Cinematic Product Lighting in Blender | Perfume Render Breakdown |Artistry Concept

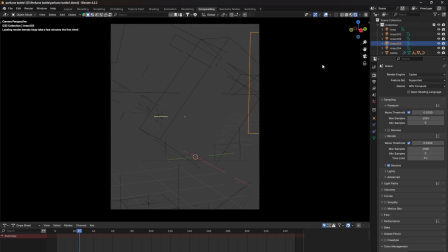[0:00]
Hello everyone, welcome back to a brand new video where we are just going to see the lightning of this scene.
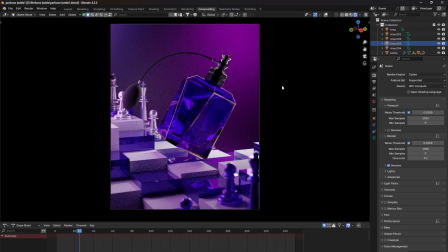[0:08]
Why this is important to me, because I made it for my social media, but it's like I need to match it with the color theme which I already follow on my social media. So that's why I just made it in a purple and bluish theme.
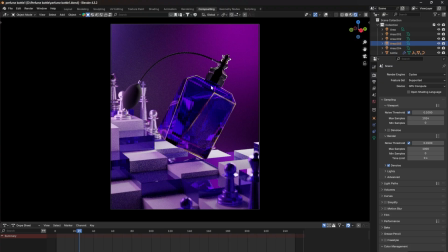[0:25]
Let me just break down the lighting setup over here, and one more important thing I do in the compositor, I will show you it later.
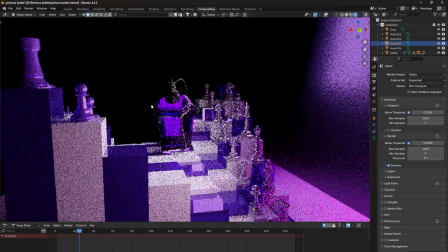[0:33]
Okay, so you can see the lightning is very good from each angle.
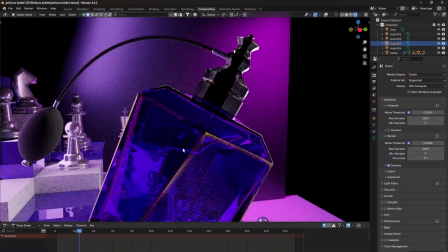[0:39]
So how this is going to be happen, and you can see also have this fluid which we already discussed in the previous video,
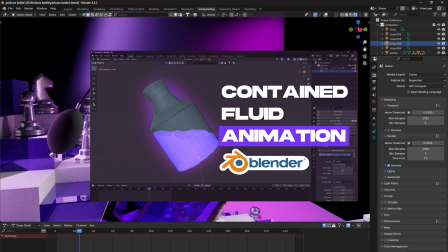[0:47]
like how to move the fluid realistically inside the bottles.
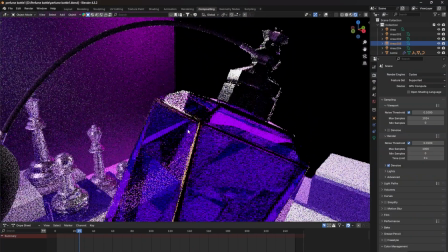[0:54]
So it will make your animation very premium, and it will look like you have put a lot of effort into it.
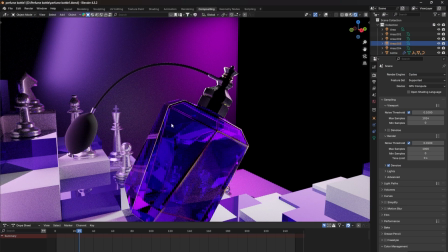[1:02]
But if you watch my previous video, you get to know it's very easy to achieve this result.
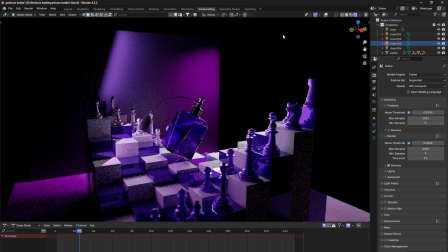[1:08]
Okay, so without any talking, let's head to the lighting setup.
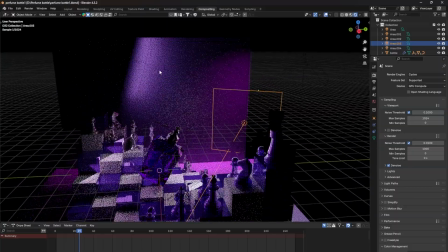[1:13]
uh, Before moving toward the main lighting over here, let's break down the background.
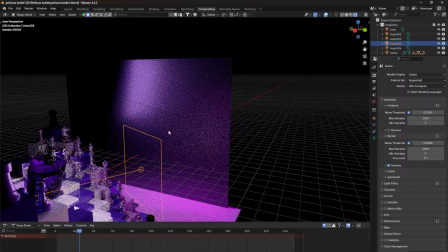[1:21]
So background is very simple, and it's just a plain over here,
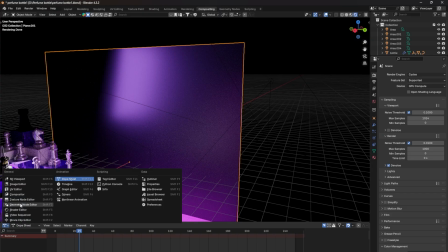[1:26]
but let me show you its material as well, because material adds a lot of effect on the lighting as well.
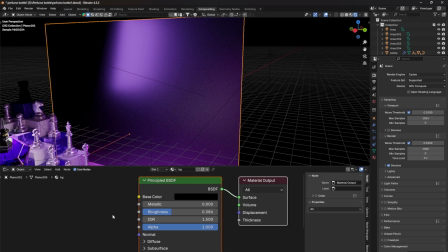[1:31]
So if you move this one, so you can see this is a black material over here.
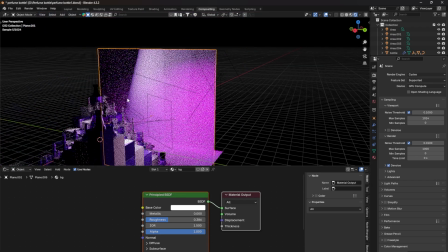[1:37]
What happened if I just push it to white? So our lighting is going to be bright, and let me show you over here.
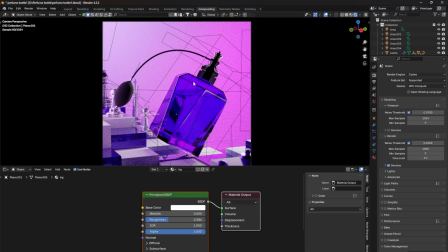[1:43]
So our glass is looking fake, so that's why it's black over here.
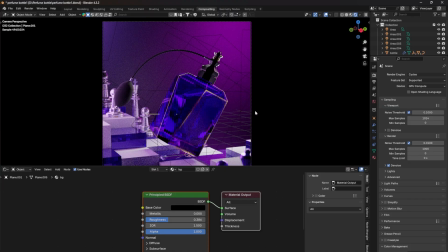[1:48]
So basically this is my theme, like dark theme on my Instagram, so that's why I just put this one in dark,
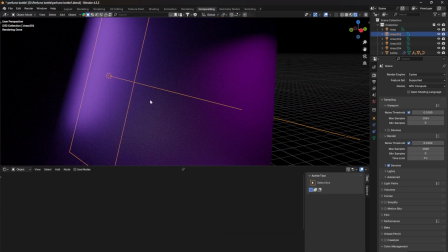[1:57]
and that's why I put it black. And here is my first light over here, which is just adding this blue light.
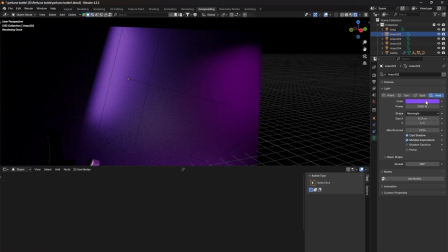[2:04]
Let me show you this one over here. Yeah, like it is a purple light.
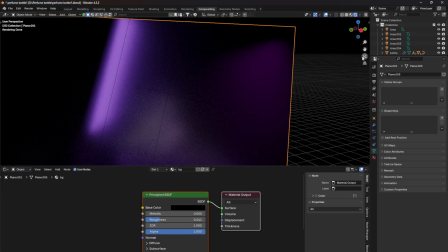[2:08]
You can just test it by just reducing roughness, and you can see a very cool gradients from the lighting,
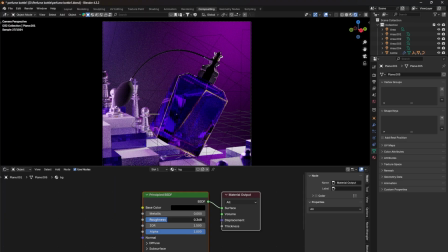[2:14]
like if I increase it and if I decrease it. So you can just test them out.
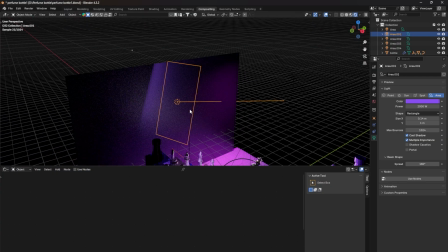[2:21]
But more important, like you can see over here my uh, you can see the light faces toward the background,
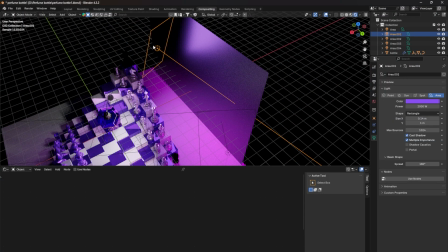[2:27]
not to the product, because I don't want to affect my product from this light over here.
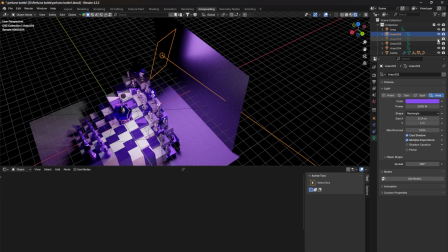[2:33]
Let me just hide other lights over here. So we have basically two area lights.
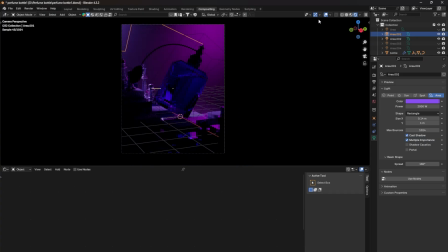[2:38]
So you can see my product is just getting some ambience light from those lights which are on the background,
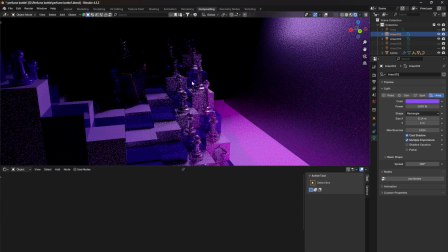[2:44]
but they are not primarily influencing this perfume bottle.
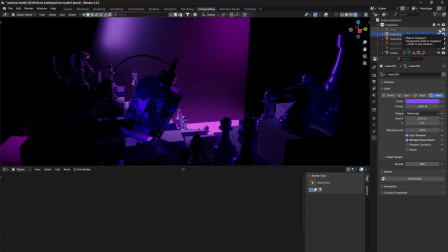[2:49]
Okay, now moving toward our next setup, which is basically our product lighting.
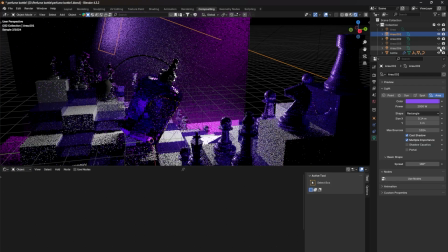[2:54]
So let me first show you the rim light which I added. Okay, so this light over here, let me show you by selecting it like this one,
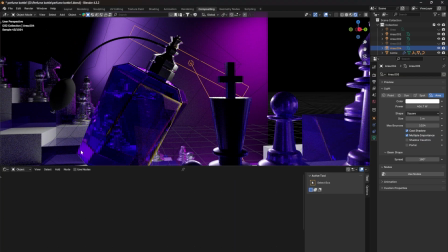[3:04]
because I don't want the rim on like this part over here. If you see in the camera, we don't have rim over here,
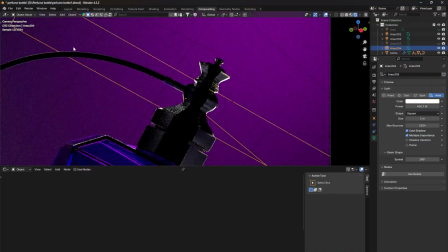[3:11]
so we add rim light only on the edges, so it can brighten up this part over here.
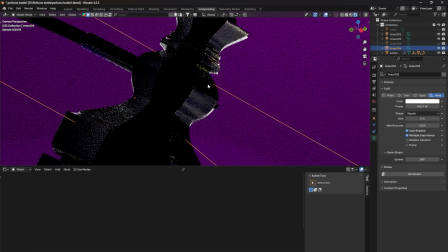[3:17]
Like you can see it only affect this part over here.
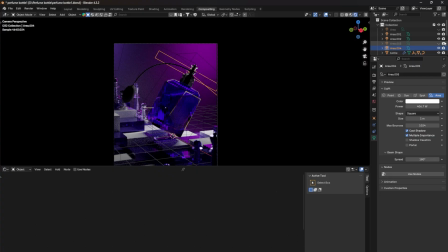[3:21]
And then let's move toward our next lighting, which is basically this fill light,
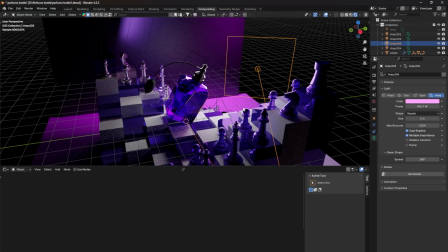[3:26]
which is just filling the area from this part of the bottle.
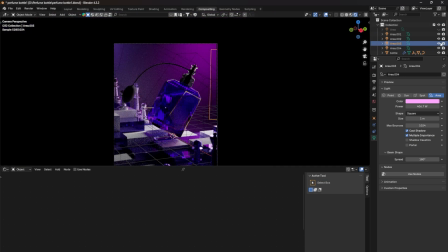[3:32]
So let me show you how it affects my product.
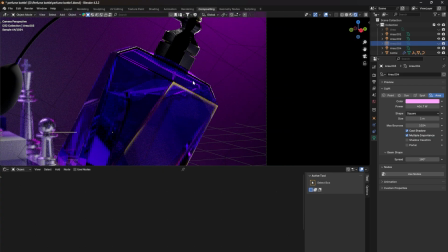[3:35]
So you can see here it is just a simple rim going on over here, but there is no main influence on this part. And let me just show you when I unhide it, and you can see my this part of the product is lighten up with this light.
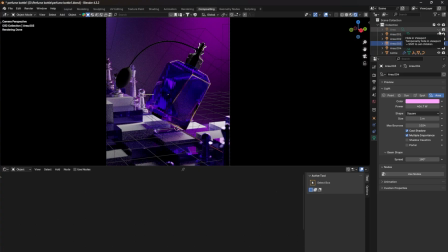[3:53]
Now moving forward on our next light, which is this area light, that is just filling out our whole product and lighting it up.
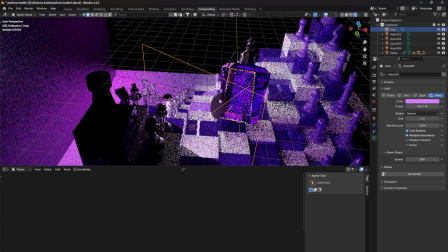[4:01]
So yeah, here it is. Why I don't put a light on the front of the product?
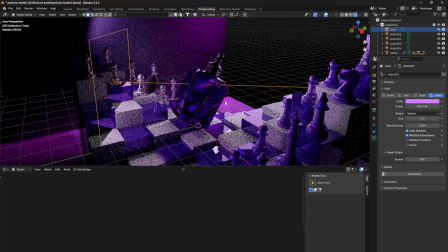[4:06]
Because it is a glass, so glass material reflect a lot of light, and it can reflect light a lot.
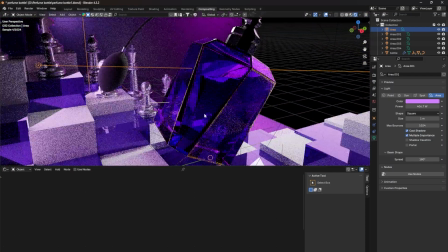[4:13]
So it will make no sense to add a light in front of it.
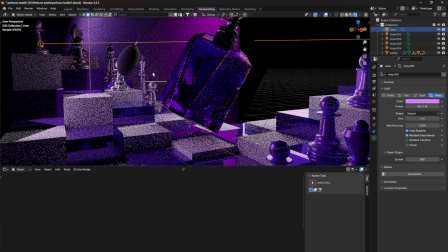[4:18]
So I just put a light on the side, so it will lighten up the glass throughout.
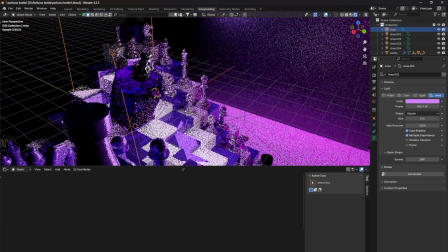[4:23]
Like if I put on this side, the light will pass through it,
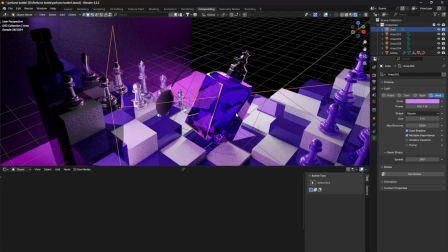[4:28]
but yeah, from the side it will create some lighting over here which looks very good to me.
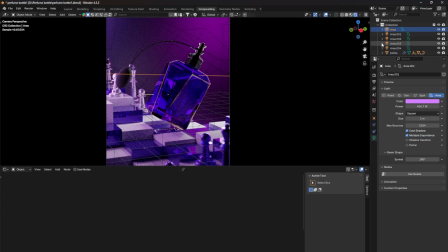[4:34]
And yeah, this is how my this lighting setup is over here.
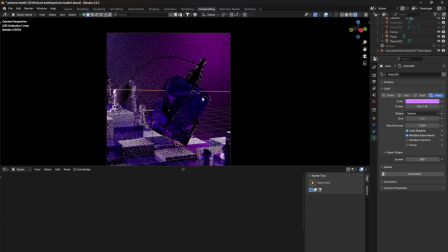[4:38]
But let me show you uh, what in the end I did do with this, how I ended up with this render. So I just render the image
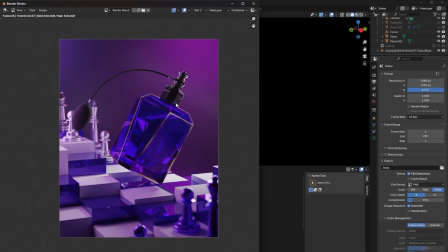[4:50]
Okay, so yeah, I had this kind of result out of it, but I don't want to like make it like this.
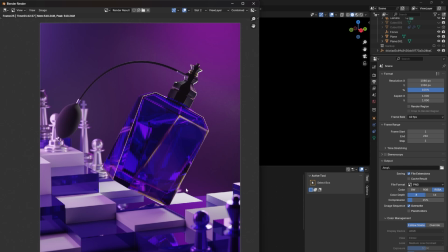[4:57]
I want to make it some dreamy effect, like it is like a dream, or like you can see those fog effect like thing going on every brighten up thing.
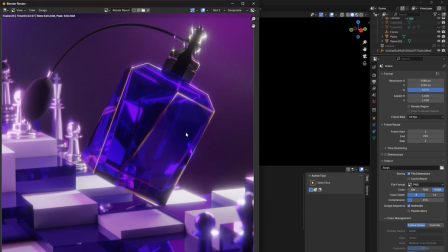[5:08]
Let me just show you over here. Yeah, so this kind of effect I want to see, like the dreamy effect and this kind of foggy effect is going on.
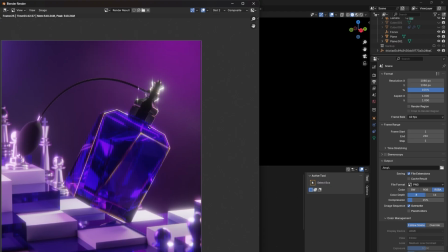[5:16]
It is like this one is like in the dream. So yeah, this is the main concept behind this.
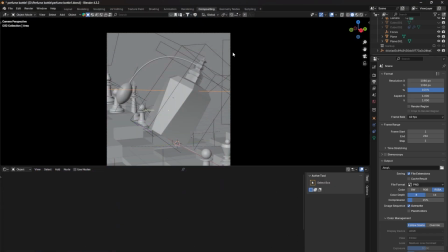[5:22]
So let me quickly show you how I achieve this. So let hop into the compositor,
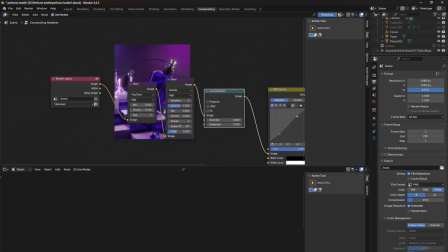[5:30]
and here you can see my full composing setup over here. This is not a big deal to create,
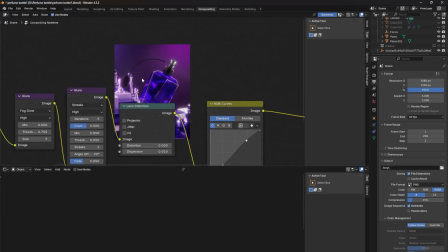[5:38]
because you can just copy paste any effect you like and just go to ChatGPT and ask him what I need to do to achieve this result.
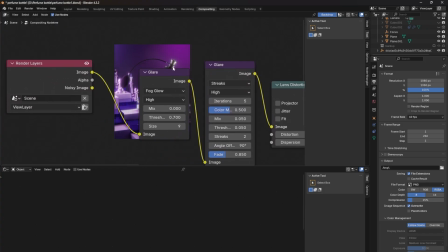[5:47]
It will guide you step by step. So here is my setup over here. I just add a glare over here.
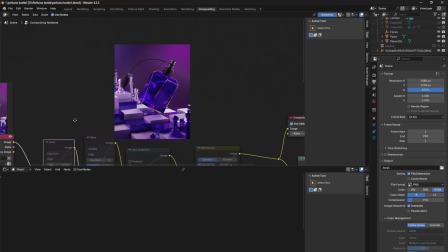[5:54]
So when I add this, like our render is completely like this over here, as you can see, very simple, and there is nothing fancy going on over here. So I add this glare with a fog glow.
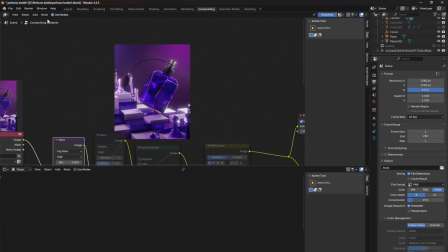[6:06]
What this thing do, this way this thing add this stuff over here, like, so you can see this adds the dead fog and dreamy effect over here,
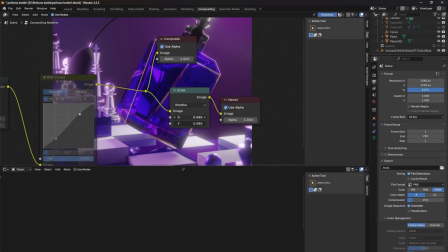[6:15]
but it is not doing much on the upper part over here.
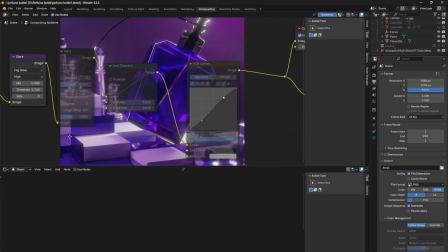[6:20]
It is just like a foggy effect is going on. So I add another glare effect, but this time it is with the streak. So it create these kind of streaks over here on the brightest part in my render.
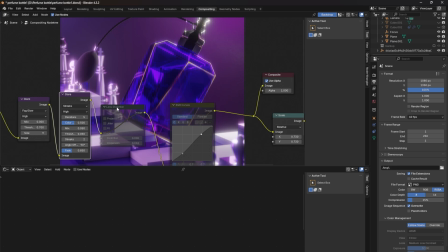[6:33]
You can see the streaks are there as well and there as well. And then I add some sort of lens distortion as well. It might be not very clear, but yeah, it adds some sense into the dead dreamy effect over here.
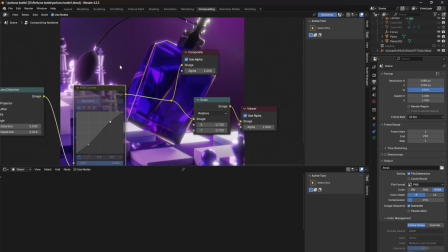[6:47]
And then I just add some RGB curves to add some contrast into it. So you can see before and after, it adds some stuff over here.
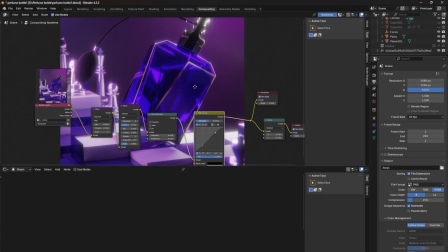[6:55]
So yeah, this is the thing which I want to achieve, and here how I achieve it.
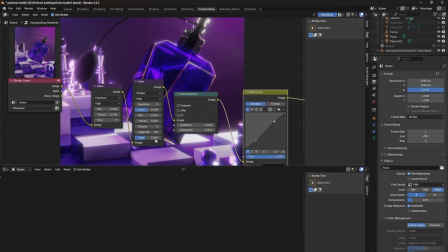[7:00]
So we start with simple lighting and everything, and then we move toward the
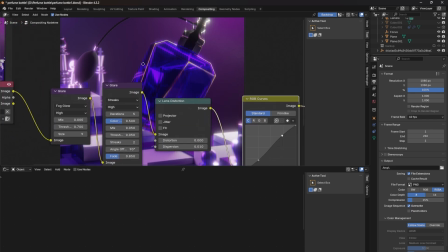[7:08]
composing part and just add few glares and some lens distortion to
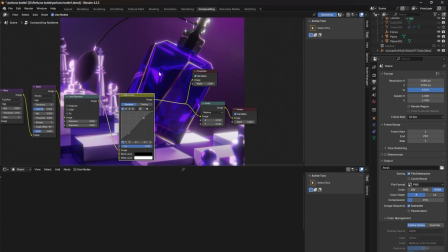[7:13]
may like really sell the idea of the dream and the like dream product of everyone.
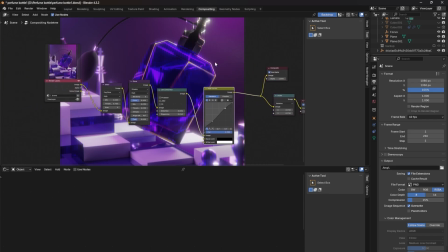[7:20]
So yeah, that's it for this video. This is the my whole setup to do stuff like this. I will share more insight on my channel, so if you really do like the video, just subscribe my channel so you can always see content like this.